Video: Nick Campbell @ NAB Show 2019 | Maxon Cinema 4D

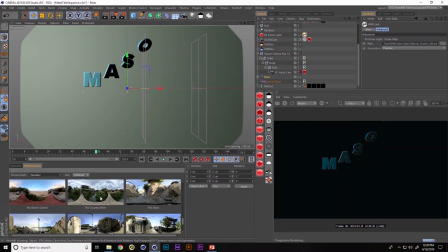44:39 In fact, what I think we need here is some sort of outdoor paradise kind of thing.
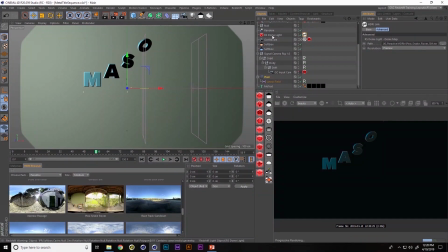44:44 Maybe some nice green colors. This one's nice. We do have to make it a little bit brighter. Let's go in to our dome light. Go to General and turn up the exposure. Already we're getting some nice looks.
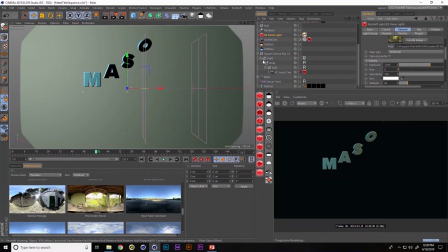44:57 Okay, so now let's talk about adding a little bit of environment. We could change the background color, but for me what's more fun is we can actually go add our redshift environment,
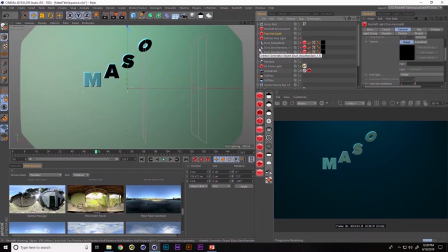45:05 add an area light, this one is just above our our scene here, and then again you go into volume, turn on your contribution scale and you can turn it up and get atmosphere,
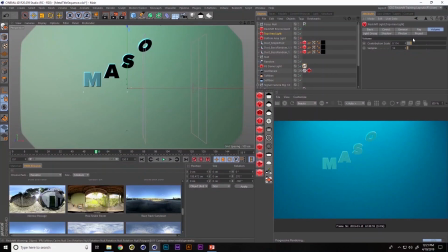45:17 you can get color, you can get mood in your scene and you could pick what color you want just by changing the top area light.
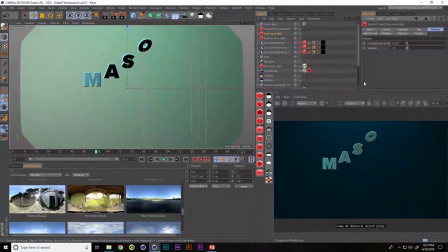45:23 So I'm going to tone this back down, we're going to get more subtle with fit. And it's my favorite Will Smith rap song. Getting subtle. So colors. We got pink. Nah, it's not quite a pink vibe. We got that green type. We can go ahead and get green. And then we can also contribute something from the bottom as well.
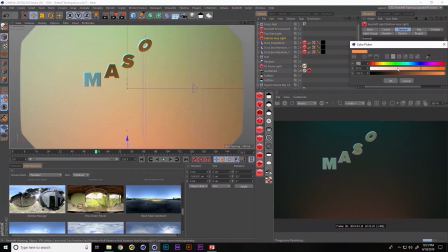45:43 A little bit of heat maybe, a little bit of red. Kind of balance it out. And so now we have some atmosphere just like we saw in the last one. And then of course we have all these dust. Now we could just render this out without it. And in fact we could talk about the camera animation before we start adding dust and all that.
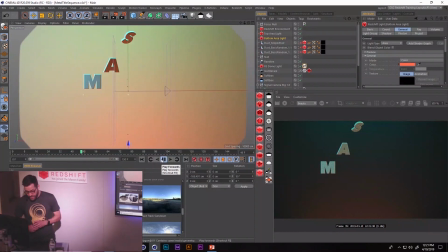46:00 Right now you can see if we just hit play we get boom. We get that. It's looking good. We can maybe change you know the speed of all this but let's say we're happy with that. But we want our camera animation to be a little bit more dynamic.
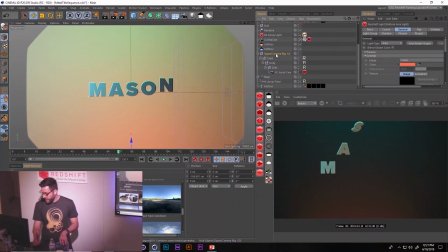46:14 Well in this case I'm using a signal camera rig. If you have signal you could go download this rig for free. And what I did was I created camera moves that I use all the time. Especially for these types of title sequences, there's essentially like these sets of camera moves.
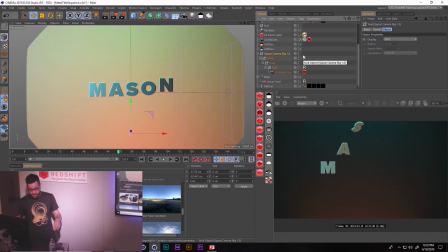46:31 Either zoom out and then keep drifting back. Always looks good. That's what we're doing here. So let me just hit play and talk about these different moves.
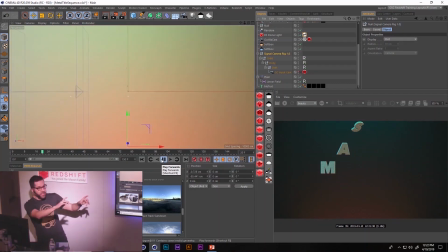46:39 So when you have a camera and you zoom way out and then it just stops, you kind of lose some of that movement.
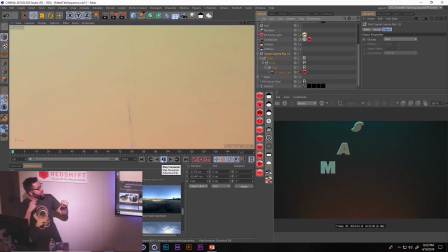46:44 It always looks better if you're drifting back as after you're done pulling your camera away.
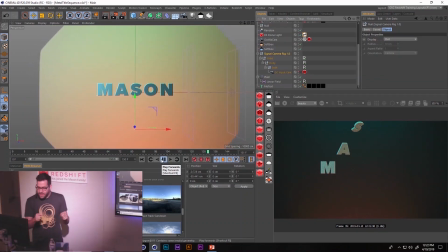46:50 And so I found myself doing that. It was never super easy to animate, so I built a rig to do just that. Well then I said, well I also sometimes fly in from the side, like I want to reverse, you know, fly in like an orbit camera and then reveal the logo like swiping in, almost like NFL style,
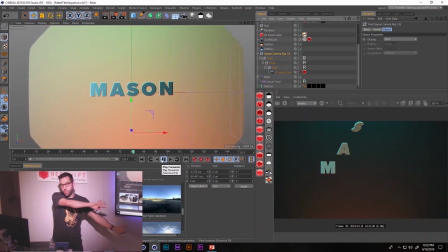47:08 like big logo kind of thing.
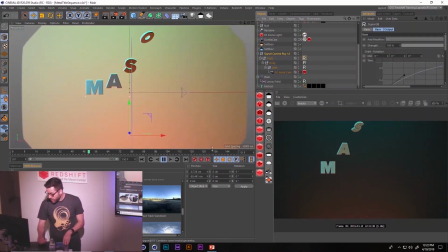47:10 So I made an orbit node as well and as you crank up the orbit, you can you can rotate around. So let's go ahead and turn this up here. There it is.
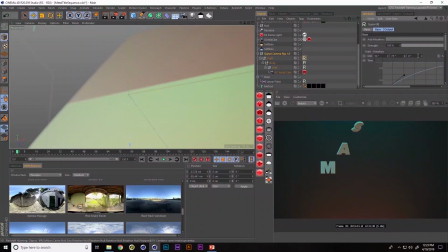47:25 So we can crank this up and now hit play and you can see we're rotating around.
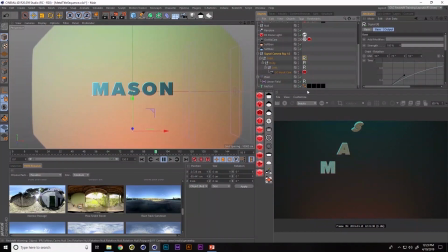47:32 Now if you're, let me just turn off the linear field here. You can see if we turn off the animation that now we have this flying in from the logo side and if we turn off, let's say, let's go zero out this and this for now and just do like a Y rotation.
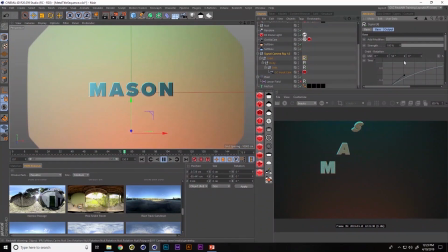47:50 Or no, this one's coming up from the bottom. Let's make that more drastic. Now we're flying in from the bottom. We have a completely different look and all the atmosphere is going to add on to all this stuff. So it's nice that we could ask the client, which way would you like the camera to fly in from?
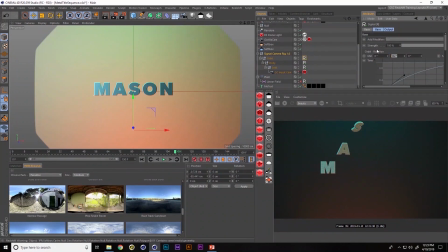48:10 Make it epic. Classic Epic client BS, dude. Make it epic. Dude, you're killing it. Thank you. That's awesome. Make it epic. What does that mean? All right. You got it. Say yes. That's all you have to say to the client. You got it, boss. This is going to be epic. Let's fly in from the side here and kind of start in close.
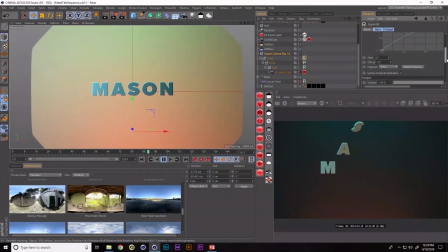48:30 And like we could even speed this up and say, I want that move to go a little bit faster. And we could do that in a second. Let's move into our dust. You could see, you know, this is perfect. Your client says a word like epic, you're like, let me show you epic. Let's get some dust involved.